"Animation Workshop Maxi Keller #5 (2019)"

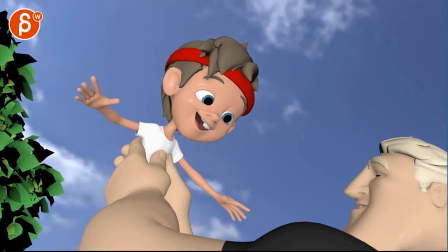since you're picky i mean since i'm picky you might even just open up his eyes more a bigger smile you know and again eye contact but like they're both happy it feels
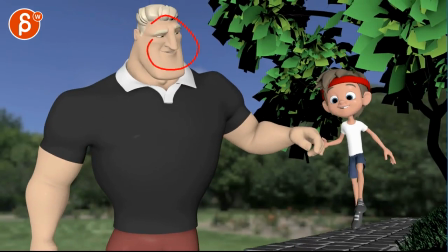like he has this constant subdued i'm kind of sleepy squinty look
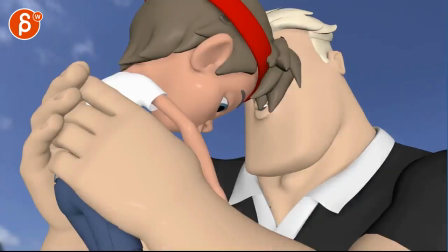maybe through here you could already push this a bit
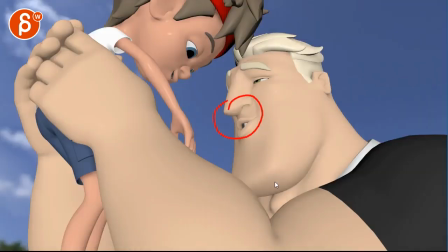more i see the change in here but you know he seems pretty tired at this point so maybe at this point already opening his eyes a bit more so that here
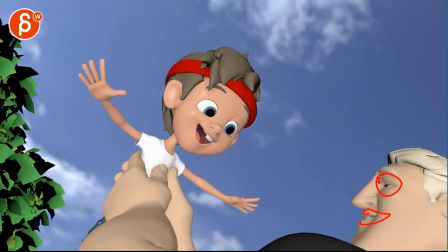it leads into yeah i'm exaggerating but you know maybe a
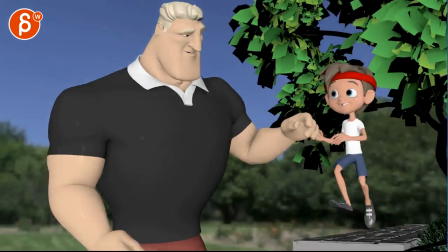bigger emotional change he seems much more excited about this than the
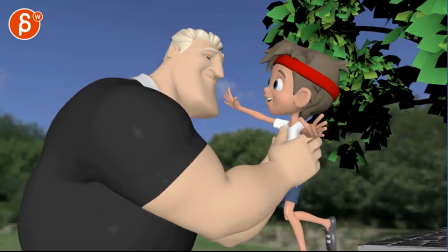dad the dad's going eh come on kid i don't have time
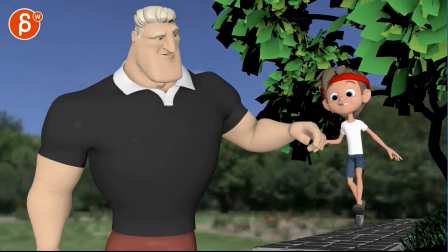i think that's it again
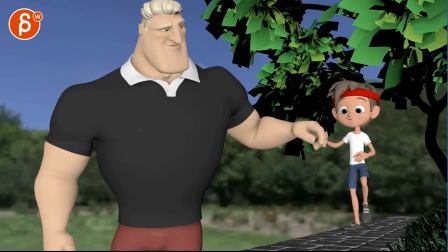sometimes you know i look for picky things because people ask me to but then i'm probably focusing on all the wrong things
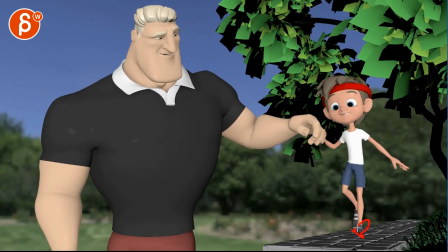like is this foot landing could be a bit more tilted this way with the foot so it's not a flat landing maybe this surface is
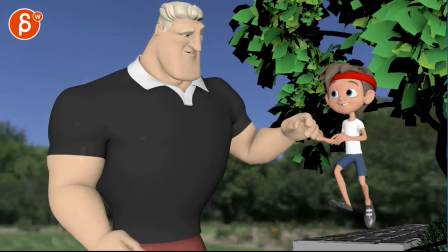a different color so we have a nicer silhouette between the foot and the surface same thing here it's a bit flat maybe turn it away from us a
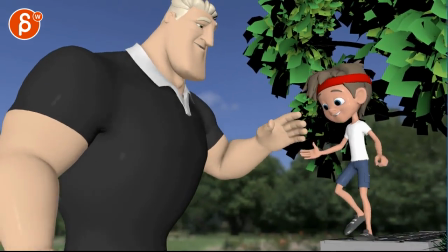bit more you know every step is always slightly offset for more complexities it's not this flat
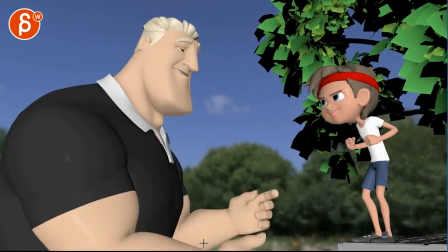loafer coming down you know stuff like that i
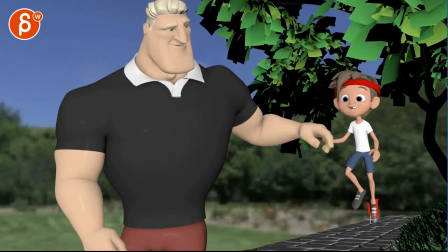mean you know you could argue you could talk about this i mean it feels like that shape and that angle is almost kind of similar through here you
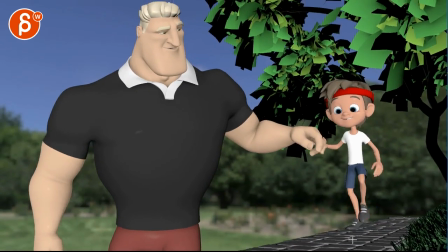might want to bring in some rotation this way with the angles this way or this way i don't know you know i watched it and i go straight to
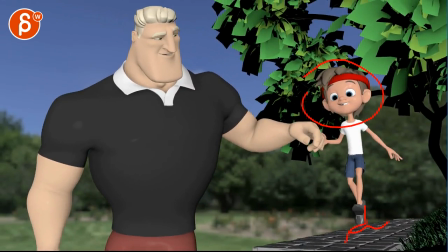this kid and again it doesn't stand out because of the coloring and all that but you know i don't know is that worth a
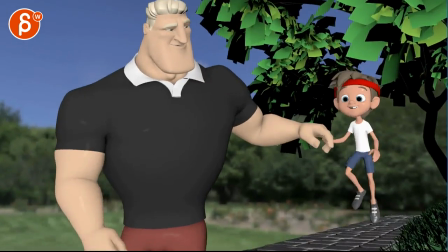picky note there's
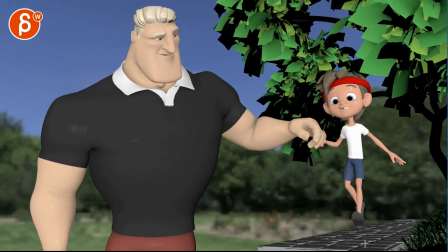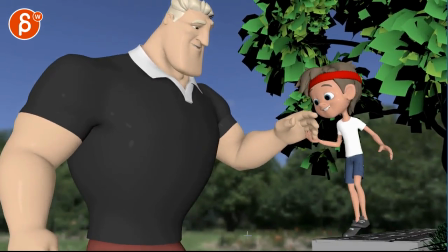a bit of a jiggling in the knee right there you
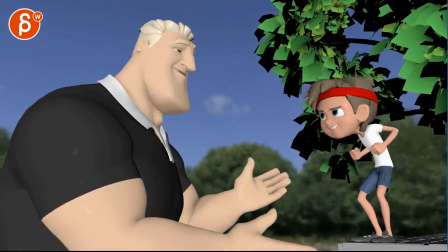know sometimes you just be picky forever and forever forever and never let a shot go which is definitely what i do it's so rare that i
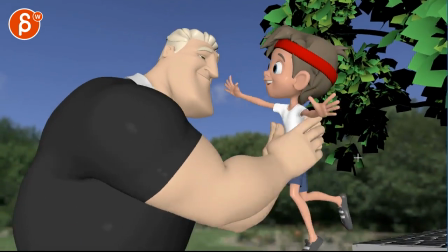tell people in my workshop you're done because i constantly see things but you know again my
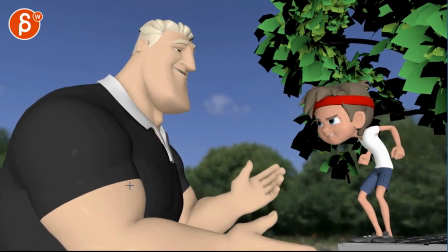main points i address at the very beginning i always kind of look at when i see when i look at the shot what makes me
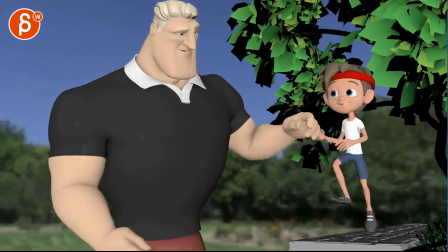cringe and not cringe in a bad way but in like oh that needs fixing up that needs fixing and everything else I think
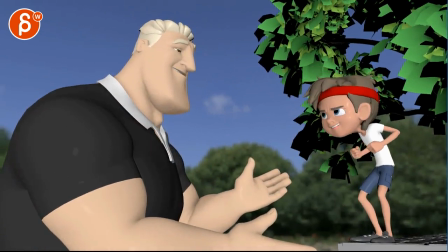no one else would notice if you watch this in a movie. If they saw a shot before and a shot after, you would look at the kid.
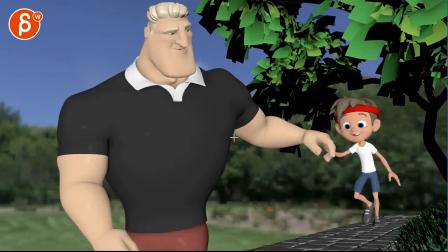You would look at what the kid is doing. You wouldn't really look at the feet at all, ever. So this is just something for you.
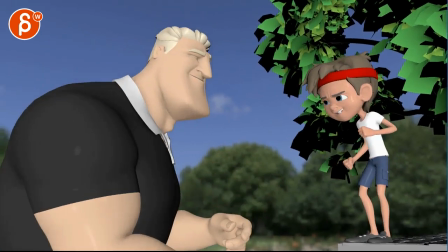If you have time, if that's what you want to address, but just know that your shot overall works and it's really, really cute.
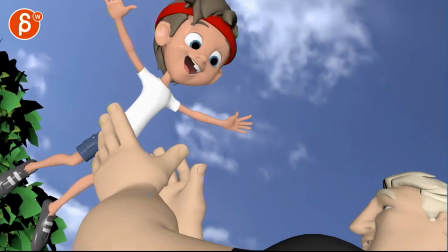Alrighty? Thank you. Alright. There's an email. You can sign up. You can start whenever you want. You can submit whenever you're on, you get 16 submissions. Either way, a like and subscribe would be awesome. All right. Thank you.